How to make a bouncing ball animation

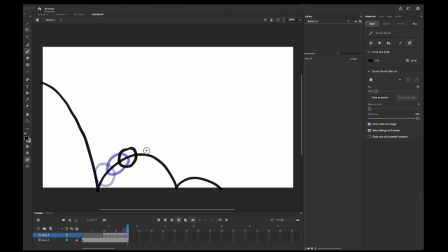497s
And of course as we move up, the movement slows down, so we will add more keyframes.
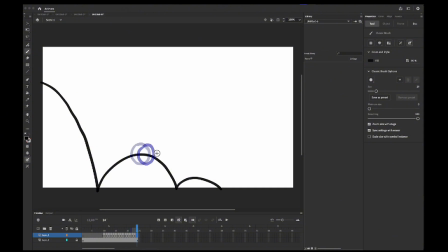508s
And as it moves down, we add a little more keyframes and add a little bit of stretch. As you can see, the ball is approaching the ground.
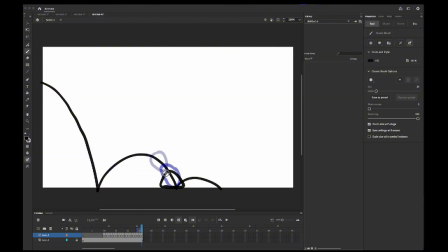524s
So again, it tends to squash, which we will do here. Then it retracts. Then it goes up against the arc again.
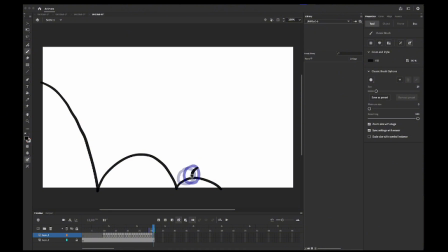543s
Now this is a very tiny jump, so I will not lift it off the ground too much, and I will also not stretch it too much. Now if you want, you can also animate the ball rolling,
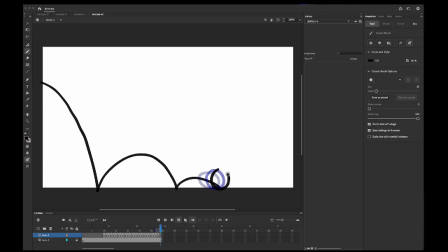562s
and you can little by little add less distance between every frame like this. Just kind of make the movement a bit slower like that. And in the end, it should look like this.
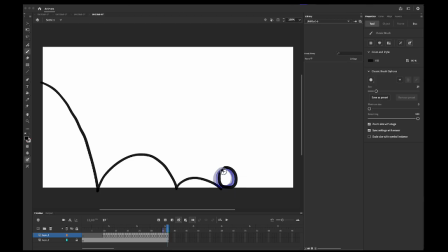581s
And then I don't want the animation to end immediately here, because if the animation is looping, I kind of want to give the viewer a little more time to see the ball on that position. So I will just add a few frames like that. And then we can play the animation and see what it looks like.
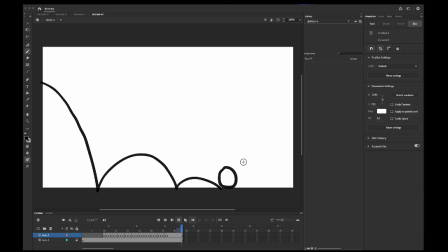602s
Now that looks pretty good, I'd say. If this is your first time animating and you've made it this far, good job. Now, we don't need this arc anymore, this path, because we've already animated the ball. So we can just select that layer and delete it. Now it looks nicer.
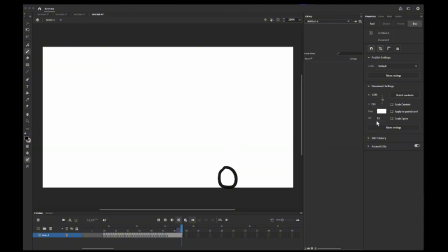624s
If it looks a bit slow to you, you can go ahead and play around with the frame rate and just increase or decrease to your liking. I think it's kind of slow for me, so I'm gonna increase it to like 15, let's say, and then I'm gonna see how that looks.
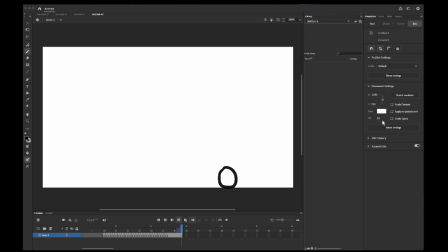644s
Now that actually looks pretty nice. I might though set it to around 18. I usually work in 18 or 24 frames per second when I animate, and now that looks pretty good.
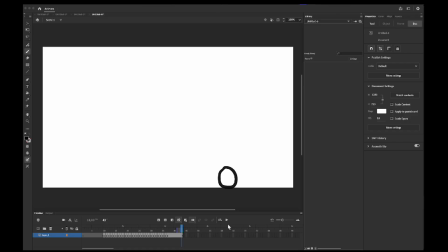664s
So again, if this is your first animation and you've completed it, good job. You can show your friends, your family, your progress in this. I hope you enjoyed this video.
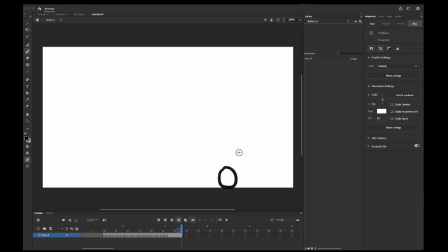678s
Again, I have on my channel how to export an animation from Adobe Animate. If you have Media Encoder, you can export it from Adobe Animate directly to Media Encoder, which it shows in the tutorial.
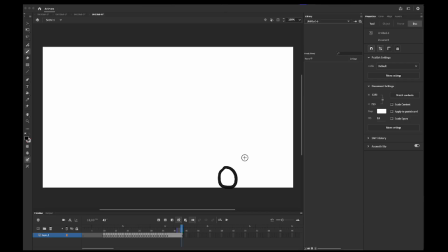696s
If you don't have Media Encoder, you can use any other software, video editing software that compiles images together to make an animation. Like Blender's video editing does that too, so you can just import an image sequence and it turns it into a video.
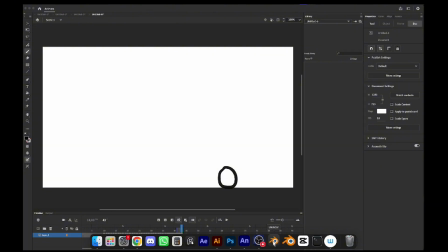716s
So Blender's basically 3D editing software in which I 3D model and have a bunch of videos on YouTube. So this was it for this video. I might make a video in the future about graphics tablets,
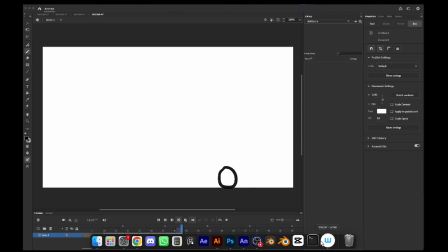735s
which when you saw me using my taskbar, you might have seen Wacom Center.